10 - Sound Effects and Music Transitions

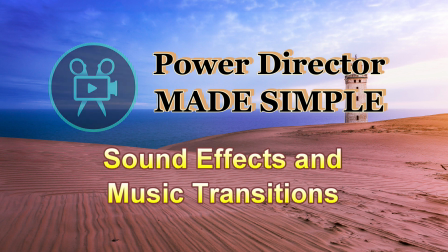0:06 Welcome back once again to Power Director Made Simple.
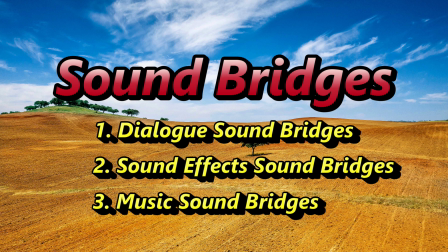0:11 In the last video, we discussed the somewhat complicated technique of creating a dialogue transition.
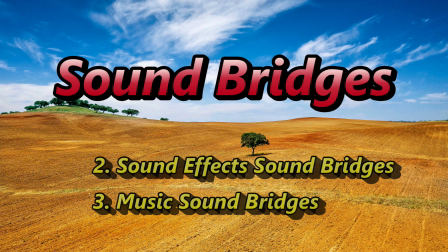0:19 Today, we're going to cover the other two types of these sound bridges, sound effects and music.
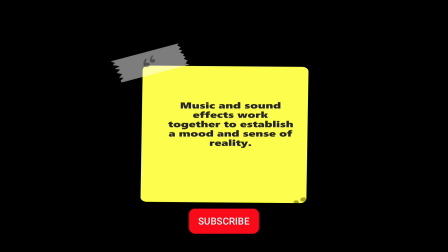0:28 Now, the most important thing to remember is that the music and sound effects work together to establish a mood and sense of reality.
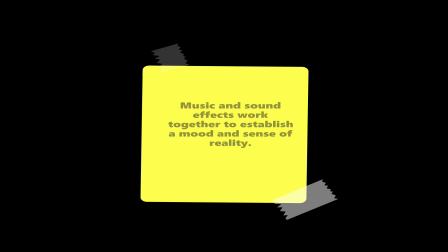0:37 Watch and listen to these examples as the mood or sense of reality is established by a sound effect or music.
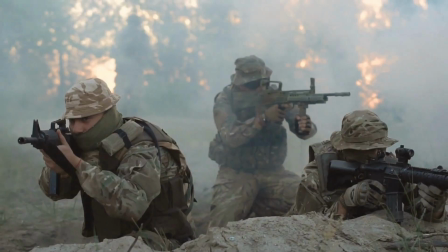0:44 Let's start with an example of a sound effects bridge. In the opening scene, soldiers are shown to be engaged in a firefight, but then an artillery round goes off near them.
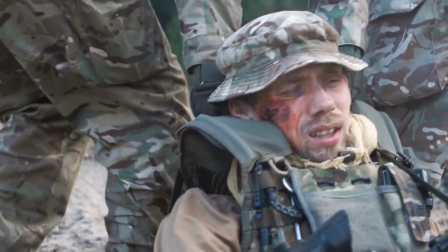0:54 One injured soldier is shown in the second scene. A special sound effect will be used between the two scenes so that your own sense of reality will be shared with the reality of the soldiers.
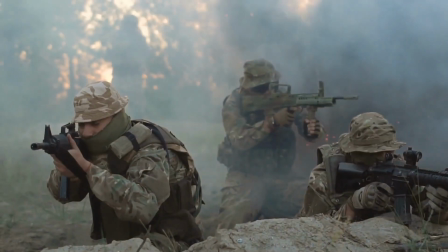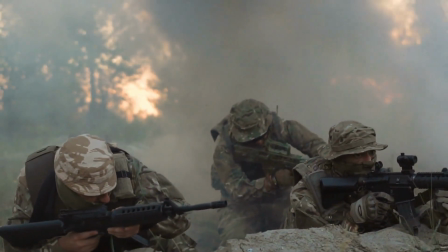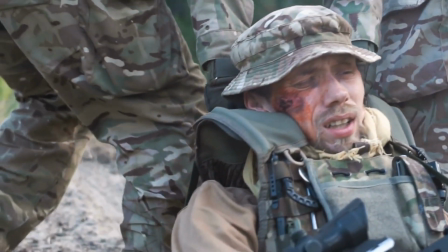You didn't expect the ear ringing, did you? Your own sense of reality was changed to match that of the injured soldier.
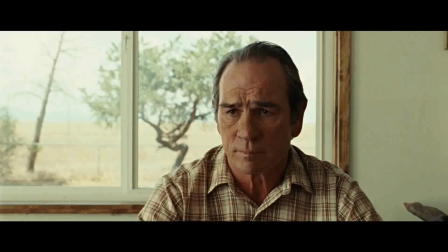1:32 Here is a Hollywood film example that used a sound effect transition at the very end of the movie as it faded to the ending credits. Listen to the ticking of the clock in the kitchen as it becomes more audible at the end, even as the credits start to roll.
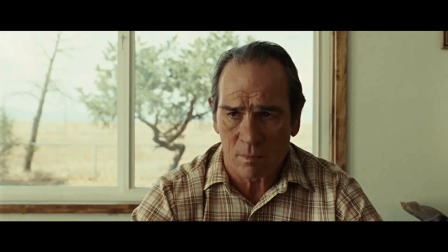1:49 Then I woke up.
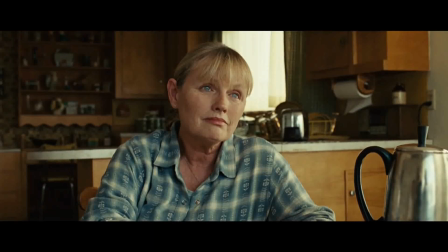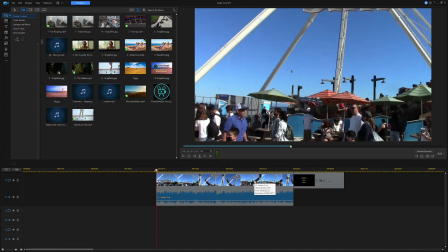2:08 Let's create a similar ending of a sound effect transition in Power Director. First, listen to this scene from an amusement park with the typical loud background noise as the scene ends with some made-up ending credits.
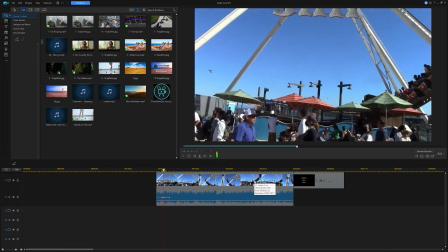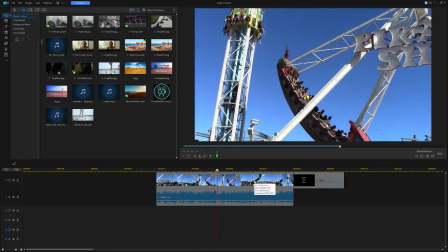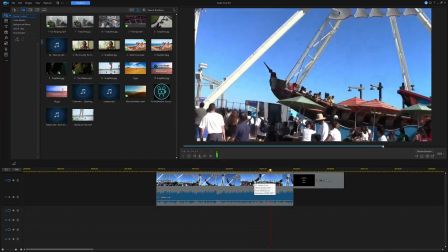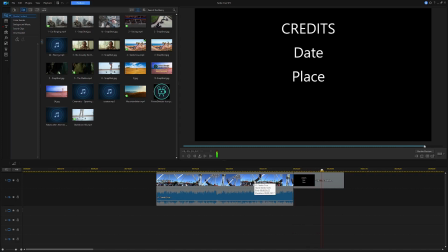We will now add a sound effect that blends into the video and carries over into the credits, just like the Hollywood film with the ticking clock.
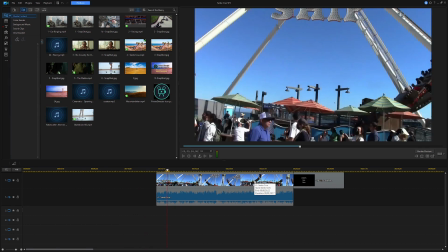2:59 All we need to do is to import a sound effect of a roller coaster going by and fading away while the credits start to roll. Let's first lower the volume of the video clip and add a fade out effect to it.
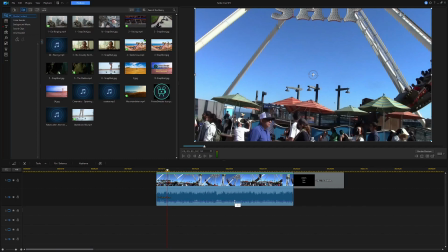3:18 Just click on the video or the audio track, lower the volume down a little bit. Let's add holding down the control key, let's add a control point right about here and one towards the end,
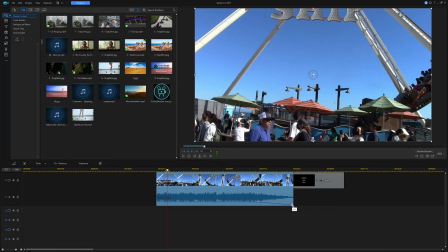3:36 and we'll pull this down to create our fade out effect. Now, let's drag a roller coaster sound effect down to track 2.
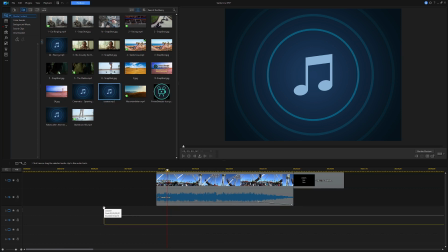3:49 Here's one obtained from the internet. And what we're going to want to do
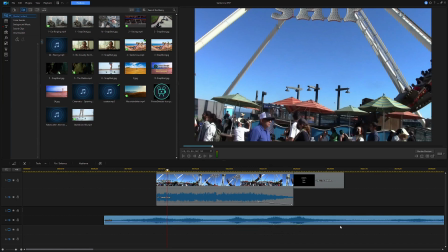3:57 is to slide this either to the right or the left until the sound would create the illusion of the coaster going by and leaving as the credits start to roll.